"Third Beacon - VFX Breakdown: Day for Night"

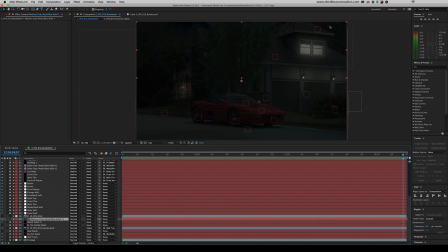(8:15)
And the colorist can come in here later, really squish this down more, solidify that effect.
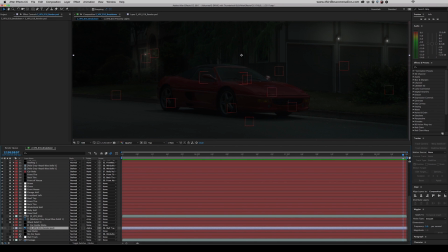(8:21)
So layers 42 to 45 are all the interior of the car. We got a track matte made here, and that is acting as a matte for this.
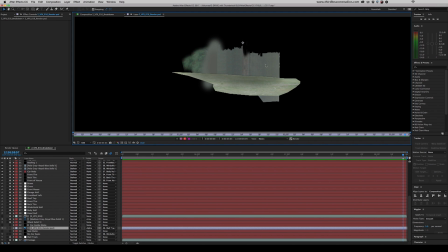(8:34)
This is a Photoshop file, and this is a really quick, really gruesome matte painting I made just to kind of clean plate what would end up behind the car, essentially what's inside the windshield here.
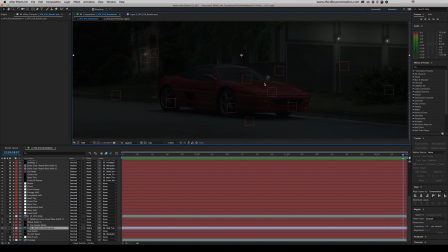(8:47)
And that's all lined up so that when the windshield is made a little more transparent, we can see what's behind it. And it's not just black, not just a solid color. And then we also added back in the car seats. That's just two black little oblong shapes in here.
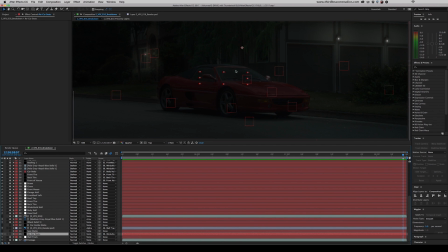(9:02)
They might be hand tracked back in terms of movement, just to add some depth and make it look like you're actually looking through the car.
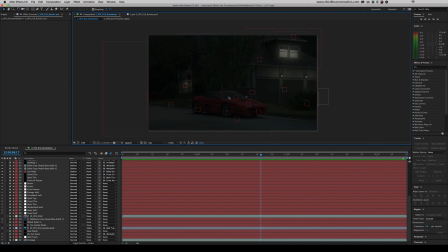(9:10)
Let's go through here and take a look at some of the large areas that we kind of painted dark here.
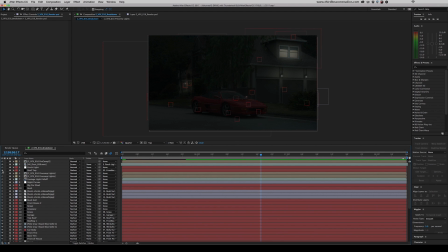(9:16)
This is the upper roof here. We've got the bush and the car. The front of the house here in between the trees. Let's just get rid of all these at once to see what this looks like. You could see there's a shadow here caused by the sun. And now this roofing
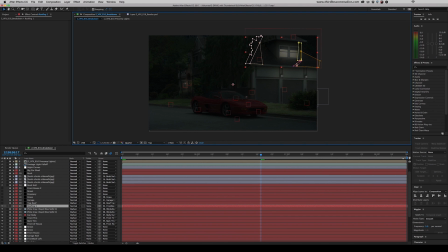(9:36)
specifically is carved out to kind of fit in with that, the darkness of the shadow that's already there. It's also working its way around the tree. That probably would have been better as two separate masks, but whoever did that did a fine job.
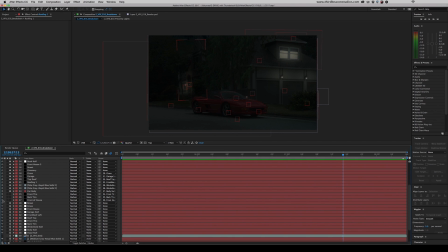(9:52)
Let's enable all these. Got these tires here. These were extremely bright. You could see we toned those down. Probably just simple circular masks tracked down to the tire. The front of the house, again tracked in.
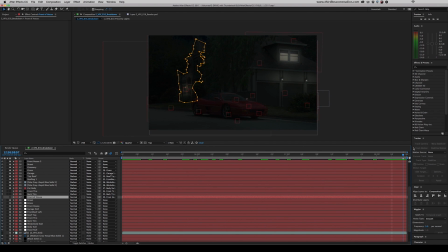(10:07)
A little weird the way it kind of bends and moves, but if it gets the job done, that's all that's necessary, that the client's happy and the shot works. Then we've got another black solid up here kind of tracked in. Big oval just to cut down on the sky a little bit more.
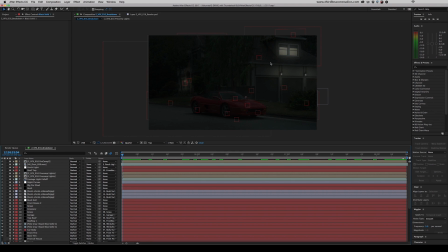(10:24)
90% of what was done here was creating large dark shapes, tracking them to surfaces, blurring them, feathering them.
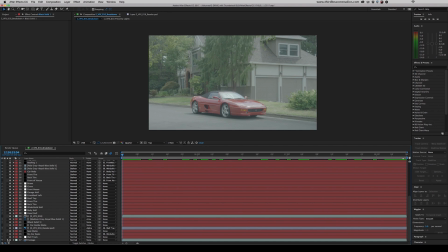(10:32)
What would have made this a lot cleaner and easier of a process would be if this original shot was taken on a more overcast day. You can see we got some hard shadows from the roof here, some nasty reflections on the actual car itself, the windshield, the top, the sides.
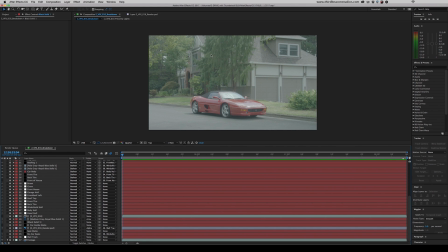(10:50)
So if this was more overcast, that's more reminiscent of moonlight, and you can cover that up a little more easily, and a lot of this might not have been necessary, but unfortunately this is the only day they had.
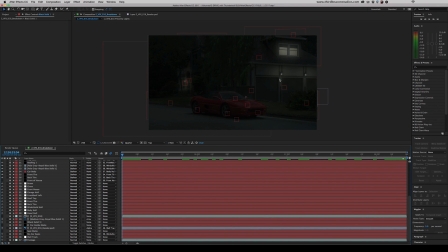(11:00)
This is the shot we needed to work with. Once a job like this is complete, we like to go back and discuss workflow and creative details to see maybe how we can improve on the next one. On this shot in particular, we figured that this window maybe could be a little more interesting.
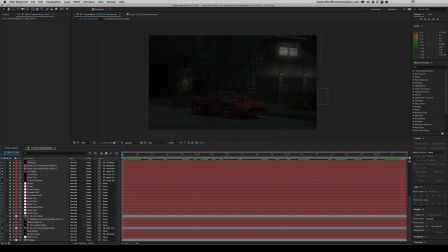(11:18)
We could add something to the wall, add a little bit more fall off to the lighting just to make it look a little bit more realistic. And the other thing we noticed was this mirror sticks out just a little bit, as well as the curb here. It does look like there's a street light nearby, which kind of helps sell this.
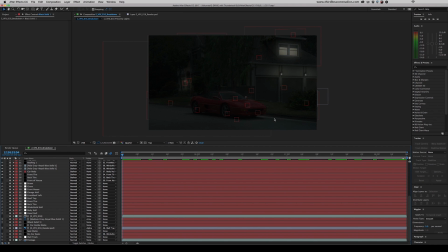(11:34)
But we maybe would have went in and spent a little more time detailing this up if it was possible. As we continue to stay in touch with this client, if they ever do want an updated version of this shot, we'd be more than happy to give that to them. Overall, the client was happy and the effect is convincing. And like I said earlier, those are the main things.
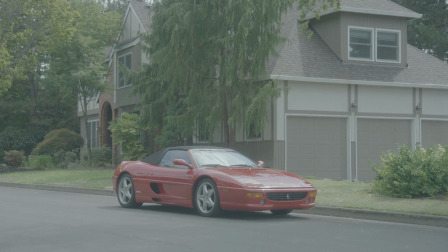(11:53)
Like and share this video with your fellow filmmakers. Comment, reach out, let us know your thoughts.
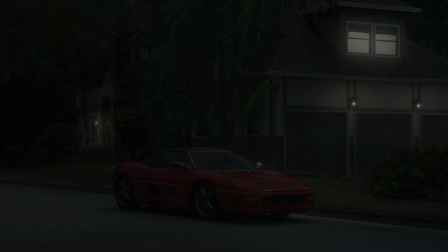(11:58)
Did this help you? What are some tricks you use that maybe we haven't? What would you like to see from us? Subscribe to our channel for more tutorials and breakdowns. I'm Kyle Delso at Third Beacon, and I hope you found this information valuable.